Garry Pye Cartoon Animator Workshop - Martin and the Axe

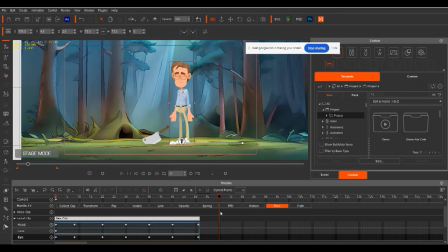So again, around about every roughly 10 frames, I will move his head around so that you've just got that nice subtle motion in his head all the time. Moves around, he holds.
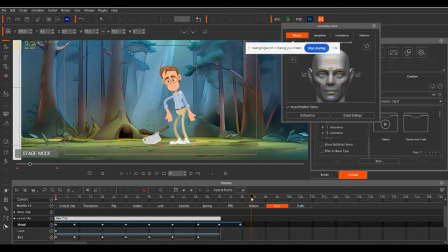Now, as he's going to bend down to pick up the axe, we need to make sure that his head is looking at that axe. He's looking at the point on the handle where he's going to pick it up. There we go. And then he's going to stand up. And as he stands up, we're going to bring his head back up. Like that.
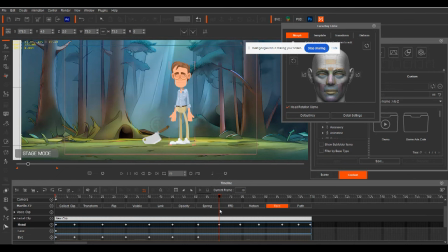bring his head back up. Now, we also want to do the same with the eyes. So on each of the keyframes, select the eyes. Here we go. We're okay there. We get those eyes to start looking down at the axe. Here we go.
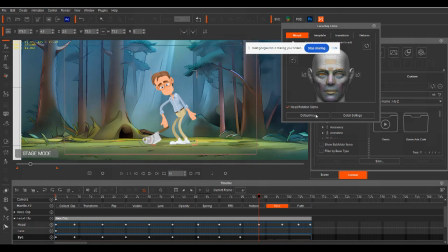As he bends down, we want these eyes to be focused on the axe handle. There we go. You can hold there. And then as he stands back up, we'll bring the eyes back up.
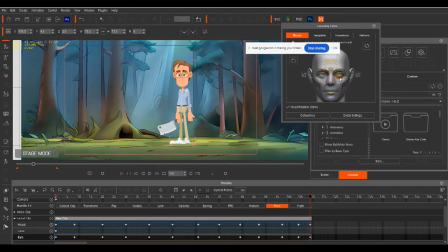There we go. And move it around like that. Now, again, we need to add in the occasional blink. We've got a blink there. He stops and blinks. Now, just before he picks it up, as he's picking it up as he moves away from the axe.
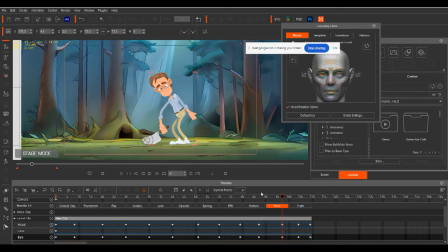So that point there, see when the axe swaps over from that sprite to that sprite?
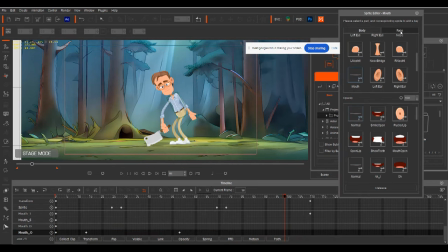I would add in a blink at that point because that way we have something else happening on the screen that's going to distract our attention just that little bit from where the axe swaps sprites. Two, three, four.
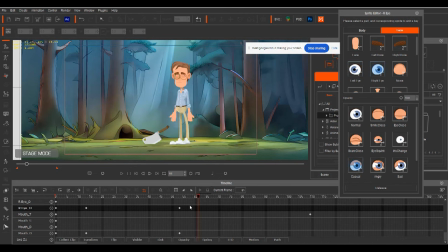And it will just make it a little bit less obvious so now as he bends down he picks up the axe and then what we want to do is to get his face to turn to camera so we're going to get him he's going to stand up and i just want to get
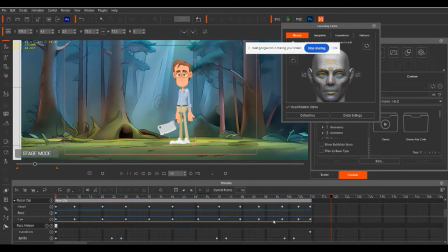this nice subtle turn to camera so where's our face here it is your 360 head and make it a nice slow turn and then all of a sudden he's realized that there's somebody watching him.
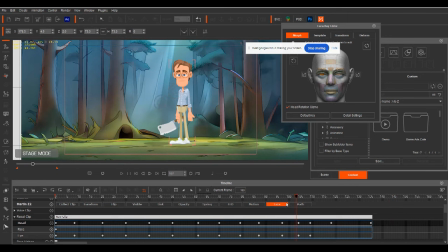So you come up, and as he turns his head, again, I would do the blink.
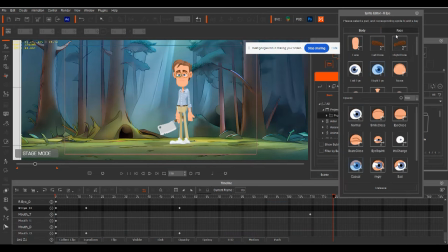As soon as he's going to, any time a character is going to shift focus from one point to the other, I always put in a blink. And in a case like this where it's a slow head turn, I would do it for about six frames. One, two, three, four, five, six.
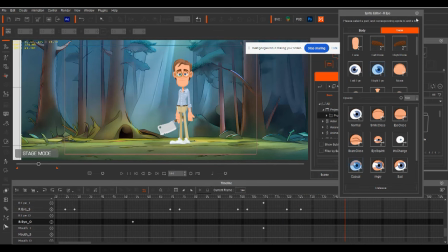And he's going to open up like that. so he's going to turn and he's going to do that now what i want to do here i want to have the camera zoom in on his face right so he's walking through the woods on his own he's found the axe and all of a
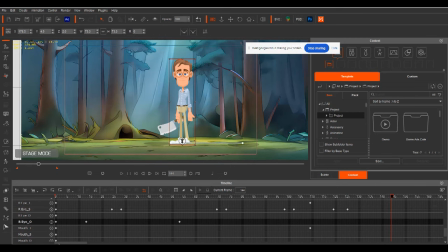sudden he's picked it up and he's realized that there's somebody there watching him so let's go to our close off martin for a moment and we just want to work on the camera it's a great idea to keep your camera moving not fast not jerky and not necessarily all the time but use
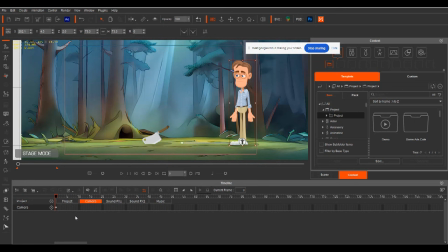your camera as one of the actors in your scene right treat the treat the camera with the same sort of way that you would treat an actor keep it moving keep it dynamic right so for instance,
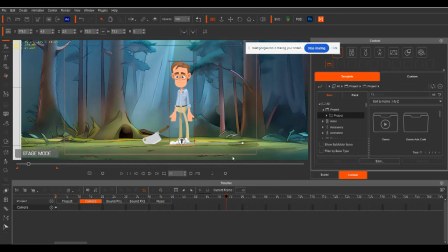as he comes in at the start of the scene, I would do just a slow push in on this part here. Just a little bit. Have a look. Just that little bit. So it keeps the whole scene moving, stops everything from being static.
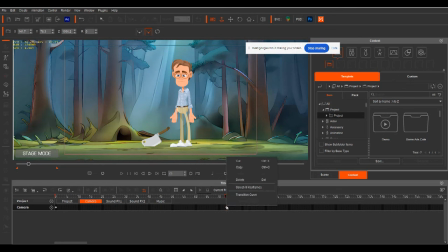And another thing, if you right click on your camera frame, hit transition curve,
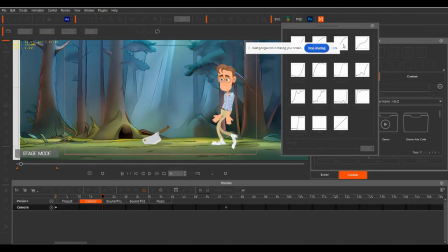if you select smooth, it will make that transition just a little bit smoother.
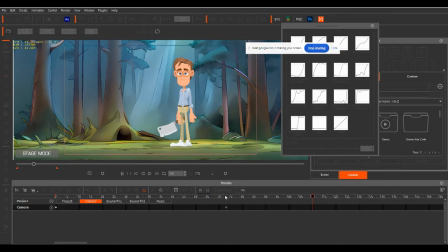Just an interesting point. Now, as he comes along and does that, now as he looks up to camera,
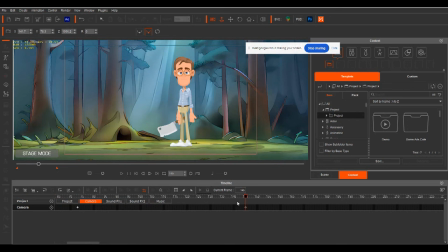here, I want the camera to zoom in on his face in several different jerky motions. So we'll go, how fast do we do? We'll try it at 10 frames and see what happens.
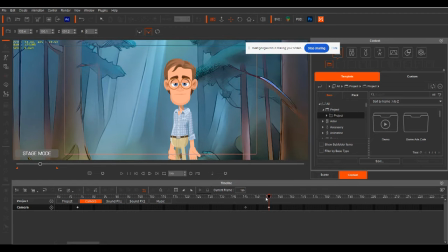So we'll go into there. Is that fast enough? No, it's not fast enough. Try it at five frames. Here we go. yep okay it's going to go into five frames hold for five frames go in another five frames
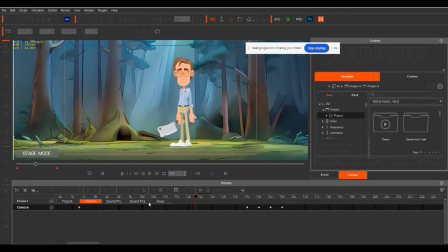zoom in so now it'll come in and go bang bang like that and as he does that
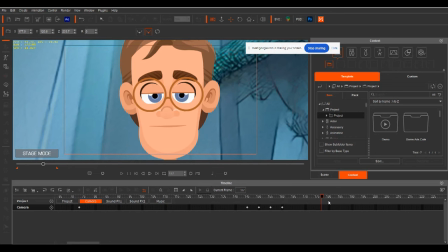i want him to have a nice little smile on his face so we're going to blink and then smile so as it comes in bang bang i want him to blink you know what's funny when i animate you hear me say things like bang bang and zoom and all this i'm i'm working
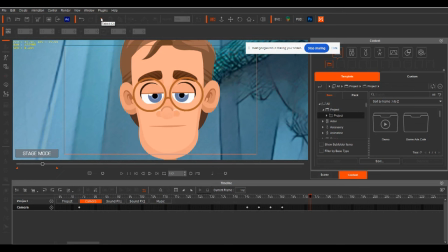a rhythm in my head while i'm animating and i do that with my own little sound effect catalog in my head that that really helps me find that rhythm
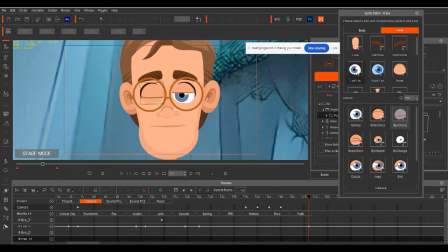of animating so let's have him blink just for the four frames one two three four and then as he opens up his eyes i want him to smile but the the smile that i want to put on his face.
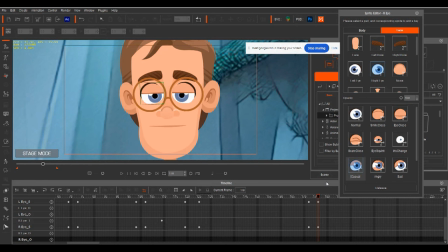Because he's so close to camera, I need it to be really smooth. I don't want to just do a sprite swap from flat to smile. So what I would do as he blinks,
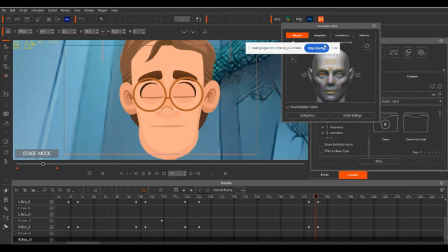just before he opens his eyes, we'll go to deform on the mouth. We need to go open up our face tab. We need to open up in face motion. We need to select the mouth. And that's going to bring up the four timeline tracks for the mouth transform
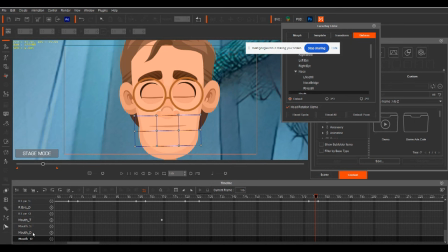sprite deform and opacity what we want to use is the deform track i'm going to put a keyframe at that point there and then i'm just going to have him do a nice little smile by
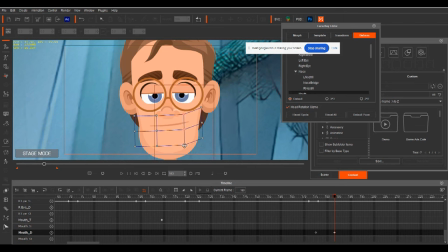just a little grim by deforming the shape of the mouth there so that it's very very subtle so as he comes up and looks the camera he just gets that nice little smirk on his face right So it comes in like that.
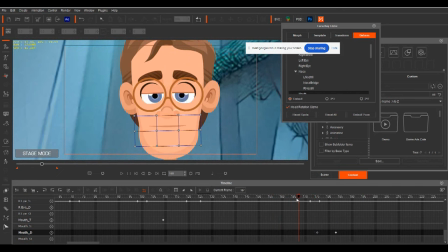Now, on that last shot, when the camera comes in on that last shot there, I've added in one last thing on my scene, and that is what's called dark blur. When I turn that on, I've just put, all it is is just a faded circle around the outside that just sort of gives that darkness that focus, it's like a spotlight that focuses on his face. So where is it where it comes in? That's the exact moment that it comes in. So we'll have it there, right?
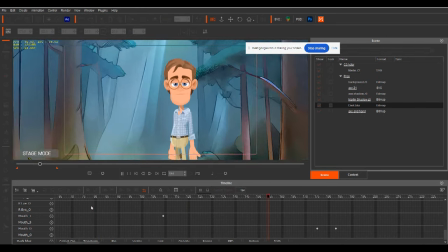So it just adds that little bit of emphasis to it so that when he looks, bang, comes in and zooms in like that. Now, the last couple of things that we need to do, our animation is pretty much done.
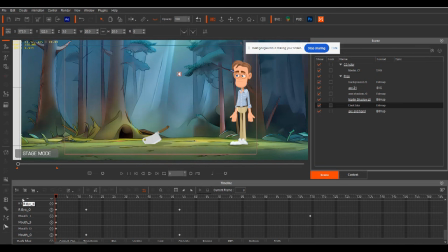Obviously, you can go and add all your sound effects and that in post-production, but there are just a couple of other tweaks that we can make here that are going to make the difference. Number one, we need to make sure that his shadow follows him. I've just put a little oval.
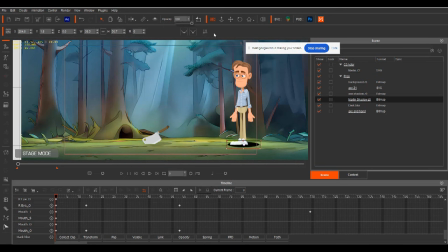It's just a solid black oval like this. There it is there. It's just a solid black oval that I use as my shadows for things. And then I leave the opacity at 25%. I find it works really well. you can go to a lot of trouble in post-production
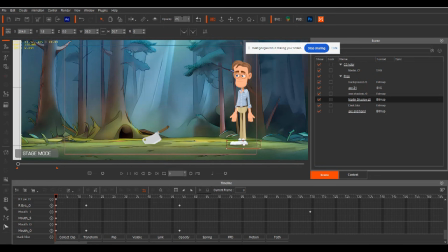with After Effects and hit film and things like that to create very accurate shadows. For me, this little oval works fine.